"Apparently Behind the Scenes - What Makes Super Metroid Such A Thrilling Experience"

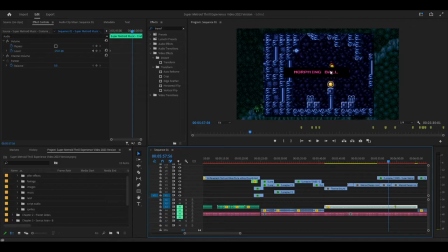[22:29]
Well, I mean, I get why, but blows my mind a little bit but i like doing this it just looks very visually appealing for me because it makes it like pop up uh maybe there's an argument to be made to like blur this a little bit behind it but i don't really think that was necessary here
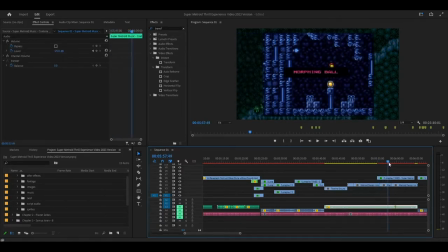[22:47]
just because it's like there's no movement on the screen at all really i mean there's like a yeah there's no movement because that switches uh
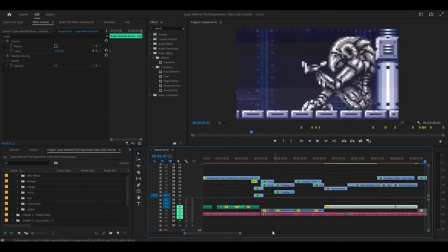[22:55]
here yeah on this this segment's not that's connected that's okay i
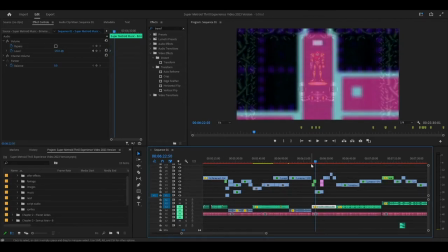[23:04]
see these sections did not work either see this is what i'm talking about this one in particular i feel like these are pretty stunted like
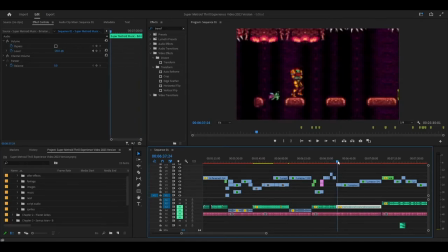[23:11]
we don't really need to go through this because it's also just like footage of the areas and you've kind of gone through that and you can watch the
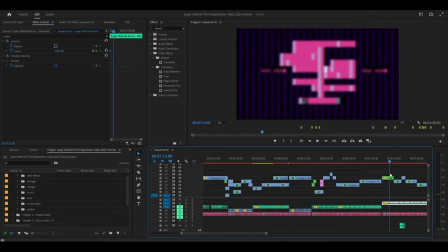[23:17]
video yourself i don't really like these uh yeah i just don't really like these type of thing i didn't like that i mean i think there's value in this this little part but i i don't really like the the i don't like the the cuts like this cut in particular i don't really
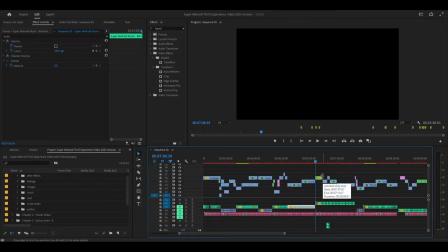[23:33]
like i'm gonna avoid that in the future i need to do a better job of i think not cutting to black as much i think i kind of rely on it as a crux sometimes maybe not rely on it but i think i overuse it like i need to experiment with different stuff
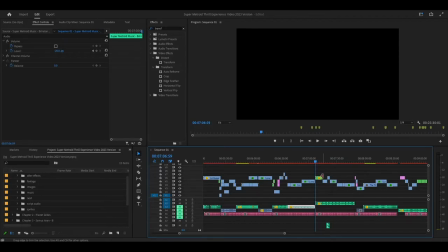[23:50]
i don't want to just keep doing that over and over again i want to do something a little different a little weird flexing even um i just have a habit of doing it And like, I can already think of a section where I am doing that in the next video.
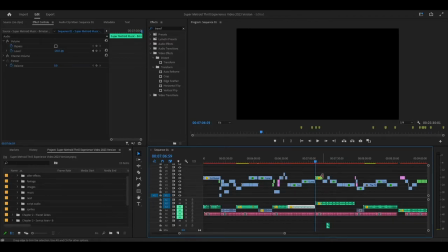[24:10]
The main project. Where it's definitely going to like cut the black. Then again, maybe it doesn't. Well, I mean cut the black or white. I think it might be white. But it is a bit. Something to change. Something to figure out a little bit more.
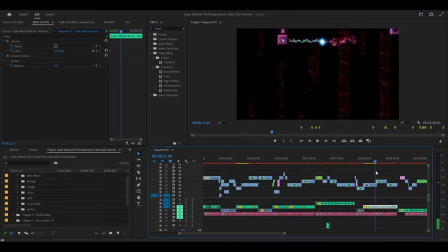[24:30]
And then you get the whole segment. And there's music. And then this was definitely a fuck up on my part.
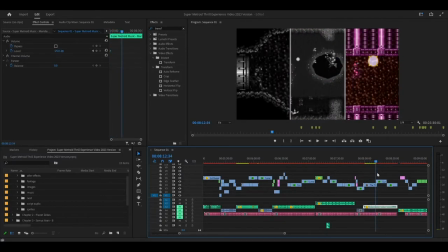[24:35]
I think I was just kind of tired by this point. I should have gotten better footage. I do like side by side, but... Yeah, it's unfortunate. And then you have the footage. No fair.
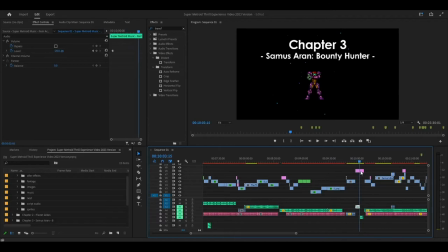[24:51]
I think it was cool. This part was okay. I think the title still talks shit.
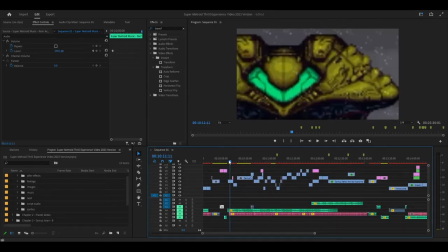[25:00]
Crash. It would have been better. Playable Girlboss is lame. So whatever. It's like, oh, Playable Girlboss. Girlboss, never seen that before. Crazy. you know what i mean it's just like too overused too overused we went the wrong area we we messed up we fucked up that's okay i
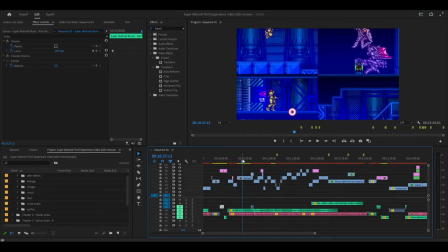[25:25]
think one of the things that also annoys me is i think i've slowly figured out oh there's a ruler functionality in after effects where this would not be as like you can see that these two are a little higher than these two it's not like perfectly middle um and that's that's my bad
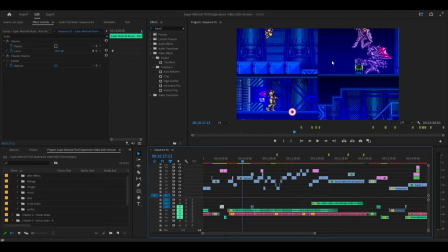[25:41]
i could have also just used like i could have made a photoshop file 1080p and had like the lines like artificially because like the four-way cross type stuff i could have just done that because that would align it all for you and then i could just have that over here and then
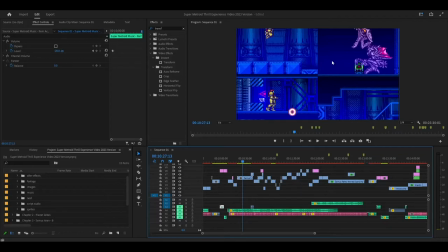[26:01]
have it set to that um you know but i didn't think to do that at the time maybe or maybe i was lazy at the time one of the one of the three who